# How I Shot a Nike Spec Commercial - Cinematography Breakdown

But to be honest it ended up being a lot of improvising We were all very busy and didn't really have the time, especially since it was a free project So we didn't really have the time to plan everything as we would for a real commercial But we did have a rough idea and
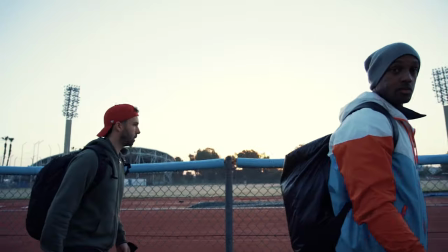(4:06)
we knew the locations that we're going to and from there on it was just Improvising, being in the moment,
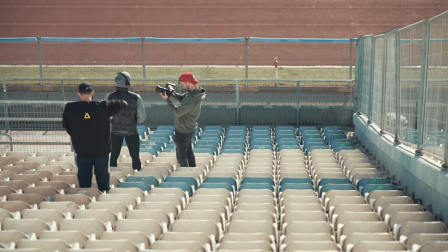(4:13)
getting creative And it's also the most fun I feel because you get to experiment a lot and
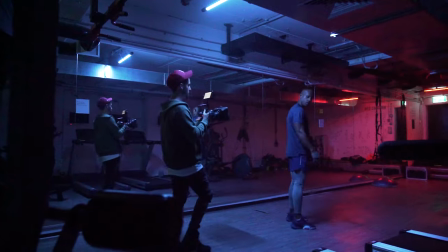(4:18)
it's it's kind of like a creative process where things just come up to your mind and
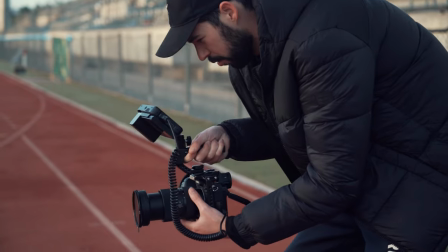(4:24)
you just go with it you go with the flow you try things and that's also where you learn a lot so being in a moment being creative that's a process that I really enjoy. So now let's talk a little bit about the gear we used for this shoot because it was free and it was all from our personal time and money We didn't really have a budget, so we couldn't really rent things out Maybe just a few things So we used pretty much our own gear and we
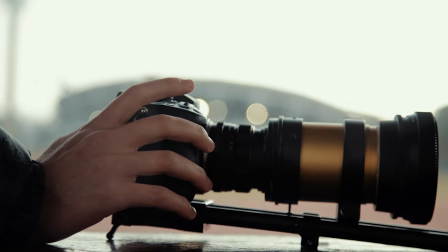(4:53)
shot on the GH5 Which is the camera I was shooting on and then we also shot on the Panasonic S1H
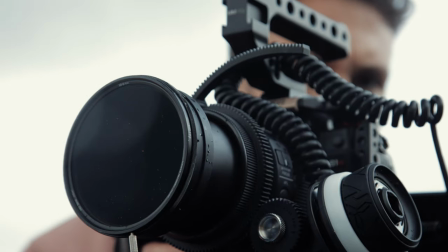(5:01)
Thales was shooting on that camera and with the S1H we had the Sigma R24-70 Which gave us a pretty sharp nice looking image,
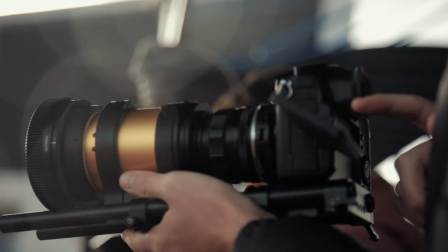(5:09)
but on the GH5 I think it was a little bit more interesting I used my
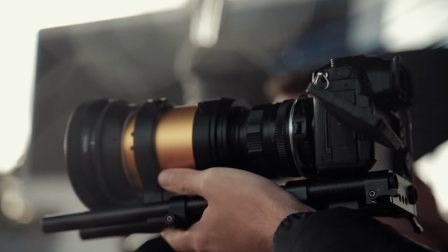(5:14)
vintage anamorphic projection lens paired with the Helios 44 which gave me a true
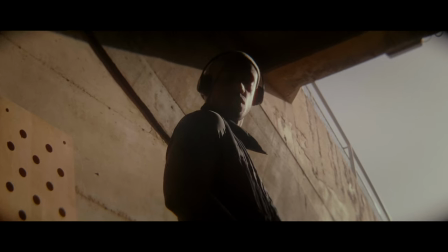(5:19)
2x stretch and a really soft and filmic look and I'll probably make a separate video later on just on this lens setup.
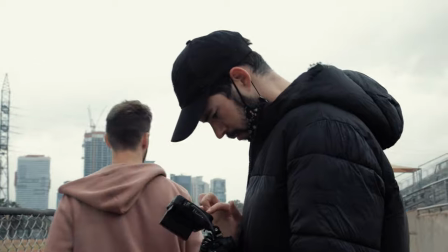(5:27)
So the GH5 really gave us a completely different look and I wasn't sure if mixing shots from these two setups would actually work
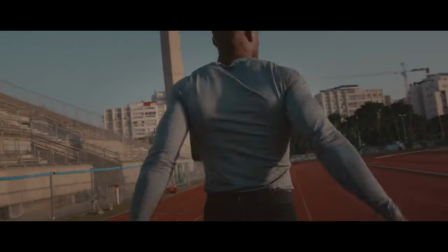(5:35)
in the edit since they give very different looks but in the end I think it worked out quite well and since we shot vlog on both cameras it helped me
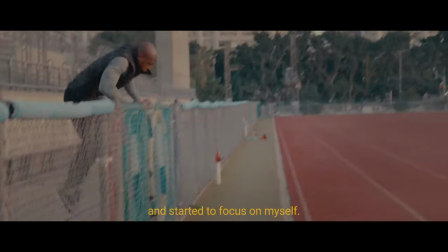(5:42)
match them easier when I was color grading and I think it ended up looking quite well. So now let's get into the actual locations and sets and break down the lighting and the cinematography on that.
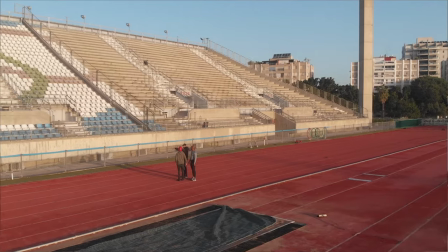(5:55)
So our first location was this Olympic Stadium, we had the sprinting tracks over there and we chose to shoot everything on natural light
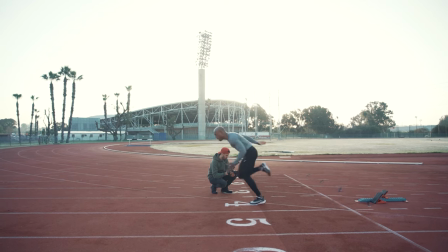(6:03)
pretty much because we didn't really have the budget to set up big lights,
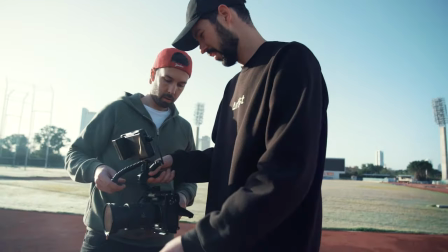(6:08)
we didn't have the crew, the manpower and we didn't have the gear to do that so we decided to just lean on the natural light that was available and of course we made sure to arrive early on so we get the best light because later on the day when the Sun is higher
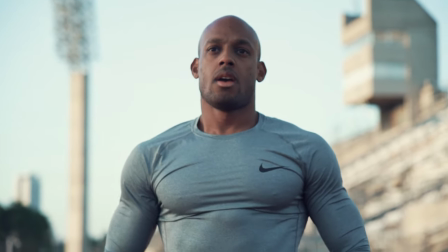(6:23)
up in the sky you get very harsh and ugly light so we did make sure we were there when the light was the best which was early morning and
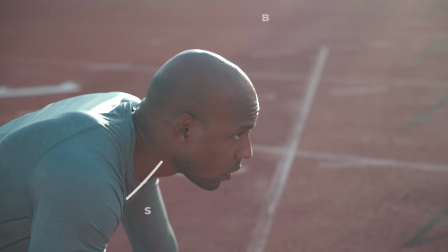(6:32)
we also tried to shoot as much as we could on the shadow side which is a great tip for well basically anything that you
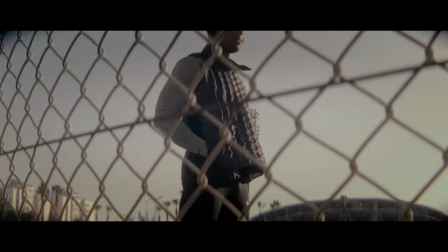(6:40)
shoot but especially if you're going for that daylight natural light shooting on the shadow side is really going to look way better than shooting on the other side it's what's going to give you the best cinematic and the most depth in your image we took some shots of the van warming up and
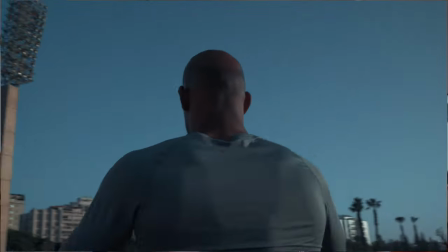(6:58)
preparing for the sprint as well as doing some exercises and also a few hero type shots looking into the camera,
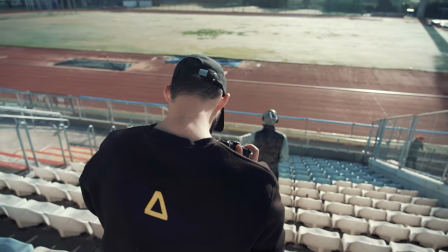(7:05)
watching the tracks from the stands and so on. We also made sure we got enough shots with the Nike logo in them.
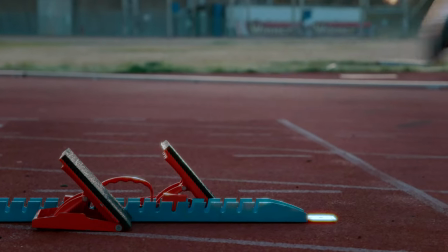(7:12)
That's really important when you're creating a Nike commercial, obviously. And we were shooting the majority of these shots on 24 frames per second,
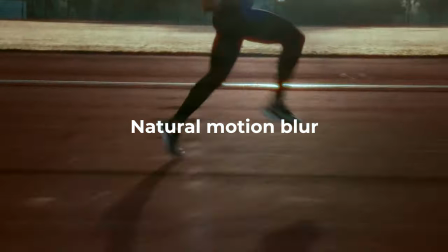(7:20)
180 degree shutter angle to get that natural motion blur and that But yeah, just natural cinematic look.
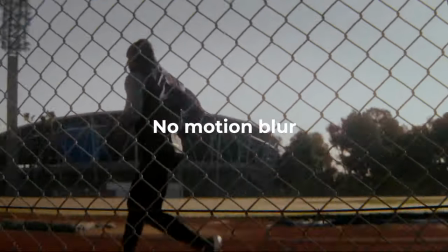Our second location was this small gym we managed to get access for for free.
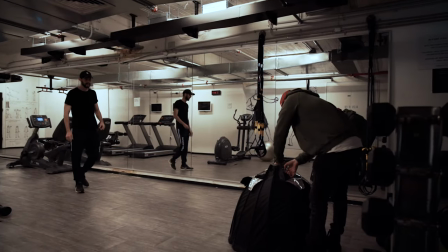(7:37)
And it wasn't the most glorious of gyms, but we knew that with the right lighting,
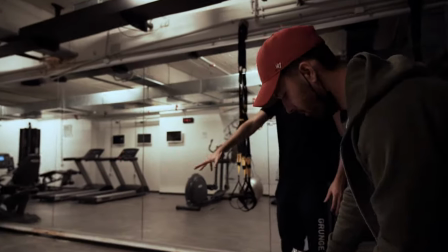(7:42)
we could pretty much hide what's actually going on there and make it look better than it actually is.
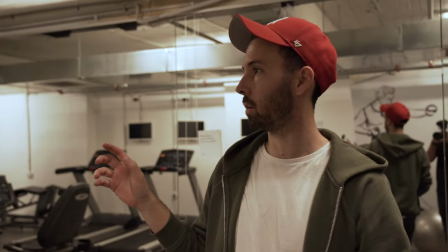(7:48)
It's a place when you walk into it and you're not really sure what to do or where to go because it's a bit ugly, but we need to make it beautiful. We knew that the dark, contrasty look would probably work in our favor. It will not only look good, but it will also help hide all of the ugliness of the gym.
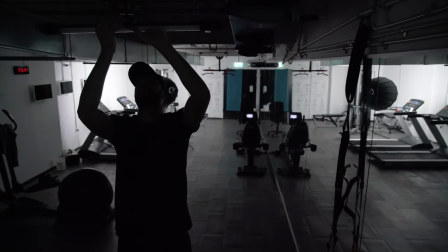(8:05)
So what we did is we turned off all of the lights that were practical in the gym, and then we rigged our own lights.
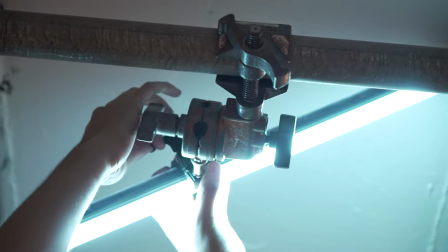(8:12)
We rigged two nanolite tubes to the ceiling using these clamps. I'm not really sure what they're called in English.
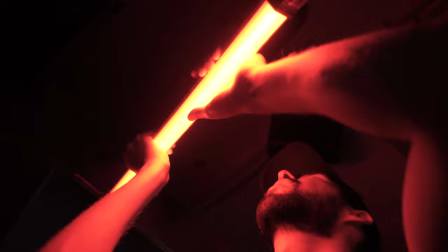(8:18)
But anyways, they just help you kind of mount the tubes on the ceiling.
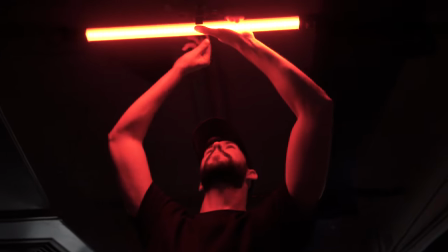(8:23)
We had one of the tubes set to a red color and the other to blue and that gave us a nice color contrast And these tubes are really amazing.
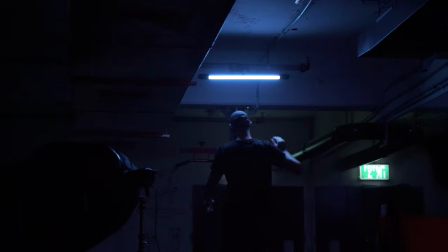(8:33)
I use them on almost any shoot that I have They're so easy to use they're very practical and
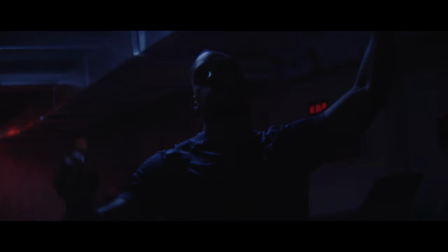(8:39)
very versatile and Nynelite actually sent these out to me For free which was really nice of them.
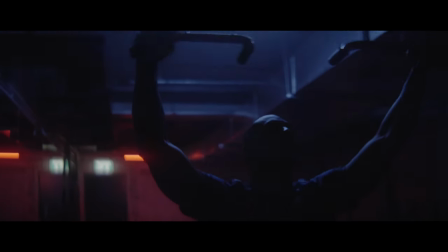(8:46)
I'm not sponsored or like obligated to say anything but it's just a really really good product
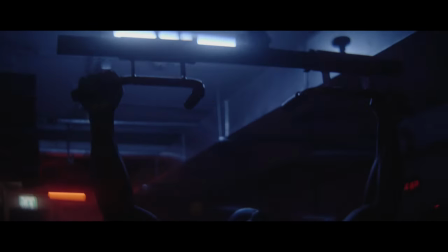(8:52)
that I honestly take with me to any set and I use them all the time so I highly recommend them.
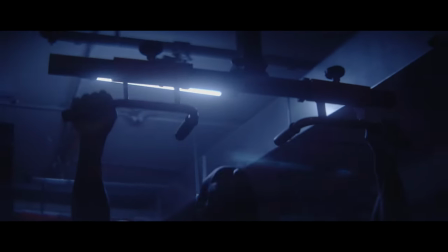(8:59)
There's links down in the description below if you want to check those out.
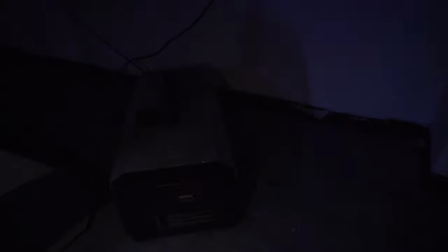(9:02)
To piece the whole look together and create that atmosphere we use the haze machine and that made a really big difference and haze is another
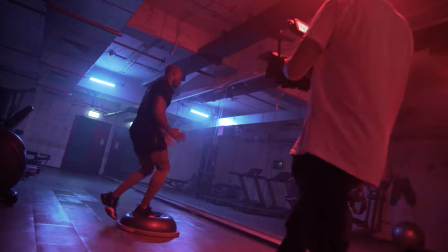(9:11)
one of these things that I made sure I have on almost any set it easily brings up the whole production value instantly and if you never used the
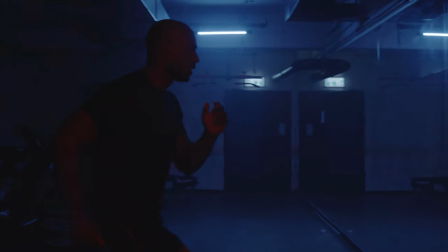(9:20)
haze machine before, trust me, rent one on your next shoot and you'll see how much of a difference it makes.
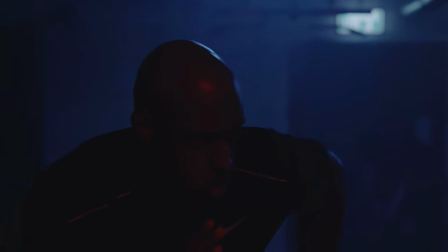(9:27)
So this is pretty much all that we had for this setup.
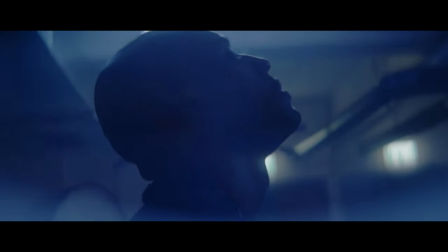(9:30)
It only took a few minutes to set up and it really gave us that dark contrasty look that I think worked really well together with the
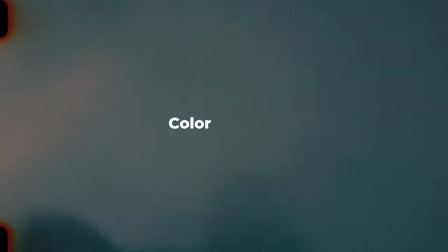(9:38)
other location that we had and yeah it was really simple only took a few minutes and for the color grading I wanted to give the footage a
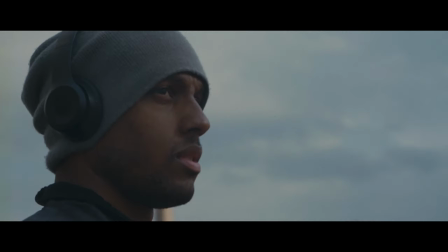(9:47)
16 millimeter film kind of vibe so I used a film print emulation some grain some halation and a bunch of few other
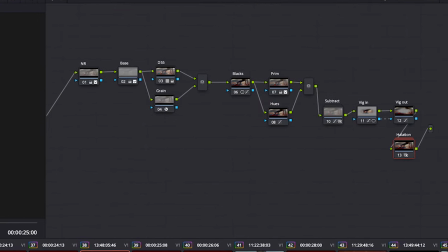(9:55)
nodes it was all done in DaVinci Resolve and I might make a video on that later let me know if you guys are interested so yeah that's pretty much all there is to this video and this Nike commercial and the next time you guys feel like you want to create something you want to have something in your portfolio or maybe you just want to do something for fun don't just wait around go out and like actively pursue that thing go create it even if no one asks you to do it go create that Adidas commercial that Nike commercial whatever just go out there and create that's the message of this video because nothing is going to get done by just waiting out like that's not gonna get you anywhere it's all about doing going out there creating things connecting with people trying new things getting better at filmmaking like sharpening your skills learning new things just go out there and do something so that is all if you enjoyed this video please give it a like and consider subscribing that would be really appreciated and if you want to keep in touch with me and kind of see the book that I'm doing day-to-day, some stories, behind-the-scenes stuff, check out my Instagram page, it's atuvala96. Head over there, send me a message, let's talk a little bit, let's connect. It's atuvala96 again, but yeah, that's all for this video, and I'll see all of you in the next one.